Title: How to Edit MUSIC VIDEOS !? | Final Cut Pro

So we're gonna edit this video and I'm going to show you exactly how I edit this video. This is not the perfect way to edit a video. I believe that there's no perfect way to edit a video. There's just tools, there are no rules. If you want to watch the whole video, it's gonna be at the end, or it's gonna be out in the link in the description. But how I did this and how I cut it up was all using multicam clip. Pretty easy to use. If you want me to make a specific video for that, let me know. But it's basically you can grab a couple of clips according to the sound of the clip. It kind of pastes everything together. So that's why when you have a music video, you can also do this for podcasts. I'll make a different video about that later on because I'm pretty sure it's gonna be complicated. First, how I started this video was that I just grabbed multicam clips from my different scenes. So whenever I shoot a music video, I have, let's say, 3 locations, and in those 3 locations I'm gonna do 2 different scenes or 2 different ways of shooting. So it's gonna give me 6 different performances. So then when I grab all those performances, I'm going to multicam clip them so I can just easy, edit them, and I don't have to kind of go through all 6 clips. So I did that, and I kind of came up with this kind of section.
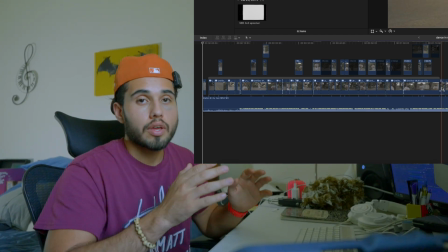(1:16)
Once I did that and I have the main body of the cuts and everything, I wanted to do some small cuts here and there.
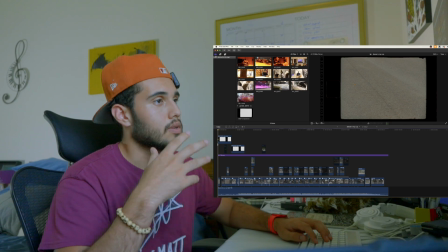(1:23)
And I also added some more effects, but I'll talk about that later. But let's talk about the cuts.
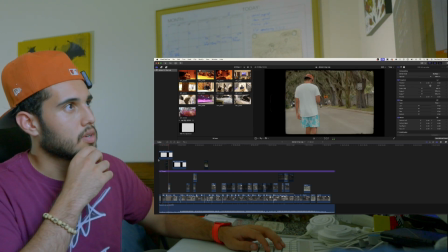(1:29)
Small cuts, not too crazy, but introducing everything.
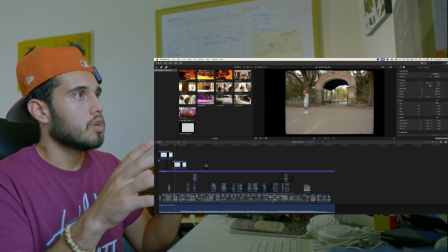(1:36)
That's another thing. Whenever you introduce a video, you want to introduce the shot.
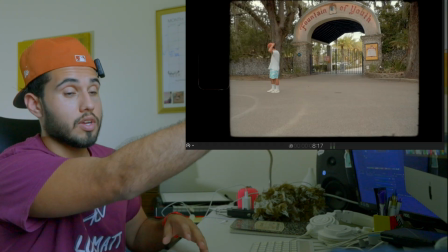(1:41)
Where are they at? So that you can see obviously where I'm at.
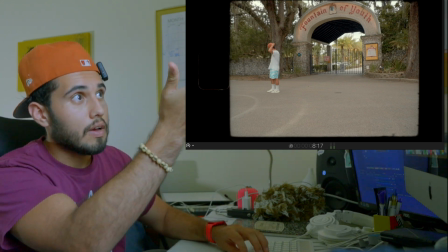(1:45)
I'm kind of like in this middle of the street in the Fountain of Youth, in like a place, really cool place.
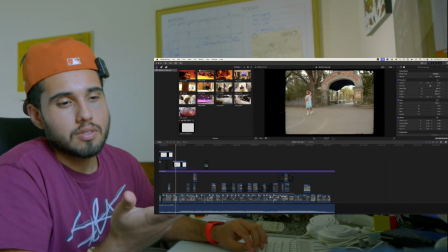(1:51)
This was St. Augustine. You kind of already know what the video is gonna be about in the first couple seconds. That's a very key thing when it comes to video editing in any form.
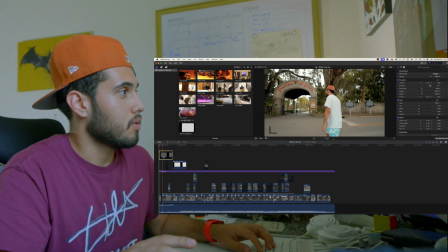(1:59)
These effects, so this is normally how it looks like. This is just simple pack that I got online.
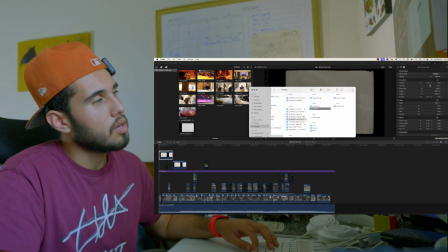(2:04)
I'm pretty sure there's gonna be a couple of million packs. Yeah, frames. So that's more like a frame.
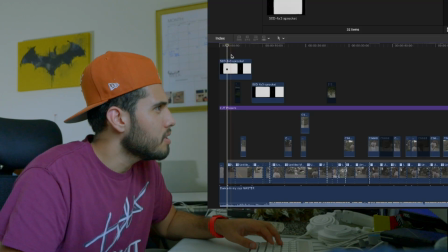(2:09)
So this is I think an 8mm, a 50D 4x3 sprocket frame.
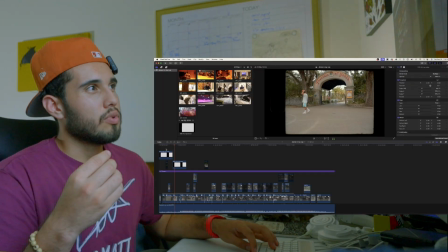(2:15)
So that's what it is portraying. If you want to make it more, more vintage, you can add different, more effects.
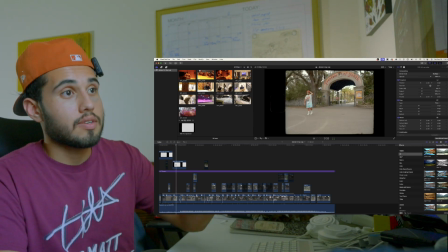(2:23)
And here in Final Cut, this is obviously a Final Cut tutorial. So the effects that I have in here that comes with this, a really good one to use is TV effect.
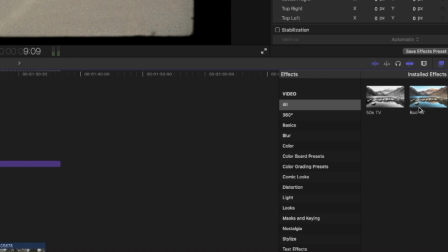(2:31)
So, or TV, I think it's called TV, bad TV. So you add this in here.
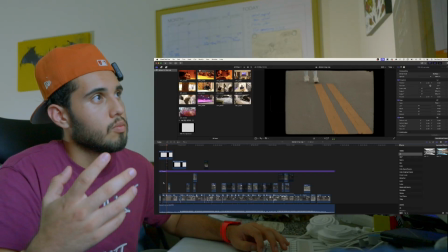(2:36)
Let's say here. Look how it's gonna look. It's gonna look more vintage, I guess you can call it, more glitchy, more old school.
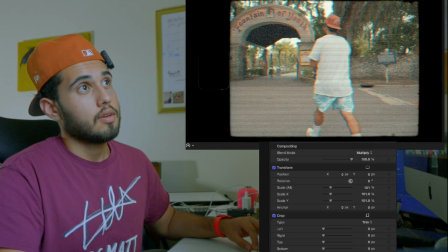(2:45)
You can obviously move it around to your liking. So let's click on this amount.
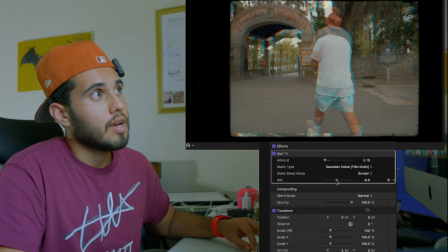(2:53)
Let's say you want a little bit, you want to have a little bit of like roll. Click like that.
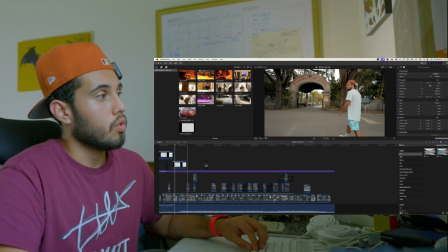(2:58)
It's gonna be like type shit. You see? If I wanted to do the same effect for all of these clips and I don't want to like copy, save effect preset,
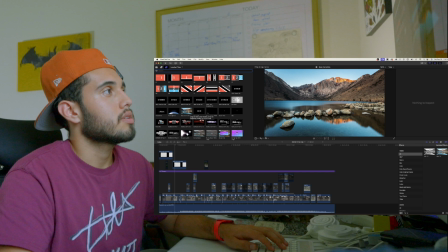(3:07)
what I do, so you want to make a base correction kind of effect that has nothing.
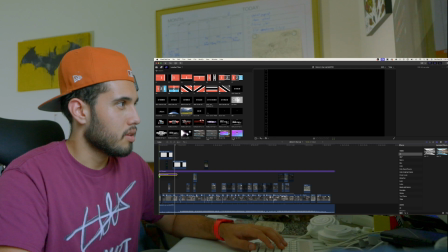(3:13)
It's just like an empty thing that you want to add to it.
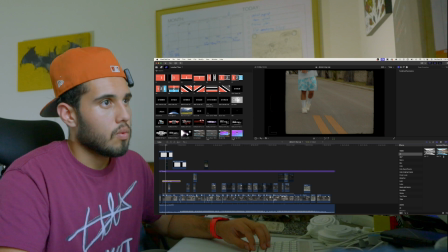(3:17)
So I already know what type of effect I want it, so I'm gonna do that.
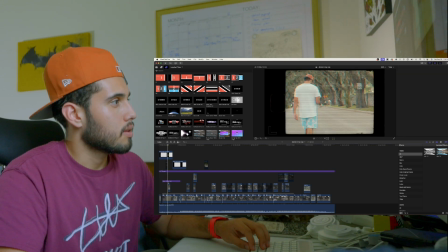(3:23)
Obviously take this effect off, click here, and do the same type of thing.
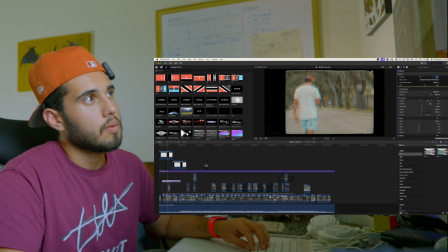(3:31)
So it's a little bit less, some type of roll like that. This is exactly what I just added in that effect.
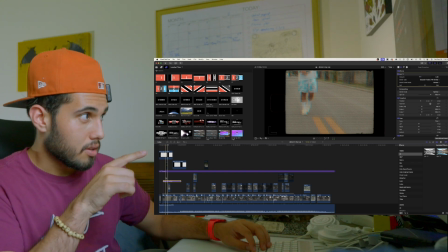(3:37)
So wherever I put underneath that effect, that base correction is going to be affected with this effect.
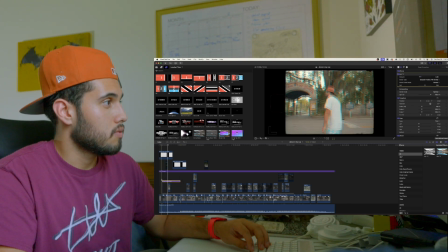(3:44)
So I just wanted to affect these first clips, so I'm going to do that.
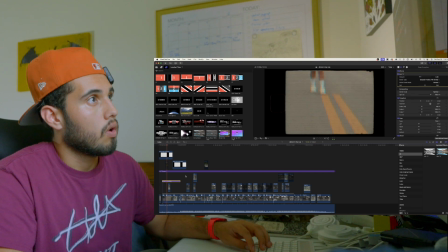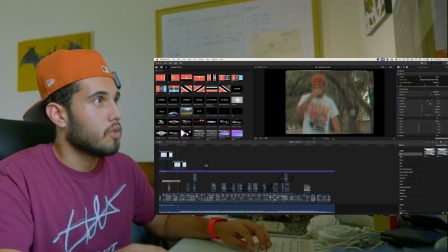(3:53)
Like that, easy. And then you want to cut it off at a purposeful, smart time.
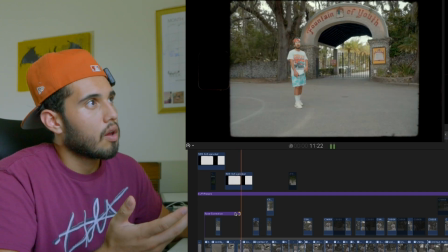(3:59)
So you don't want to cut it off right here. I mean, you could, because the beat drops, so it's more intentional.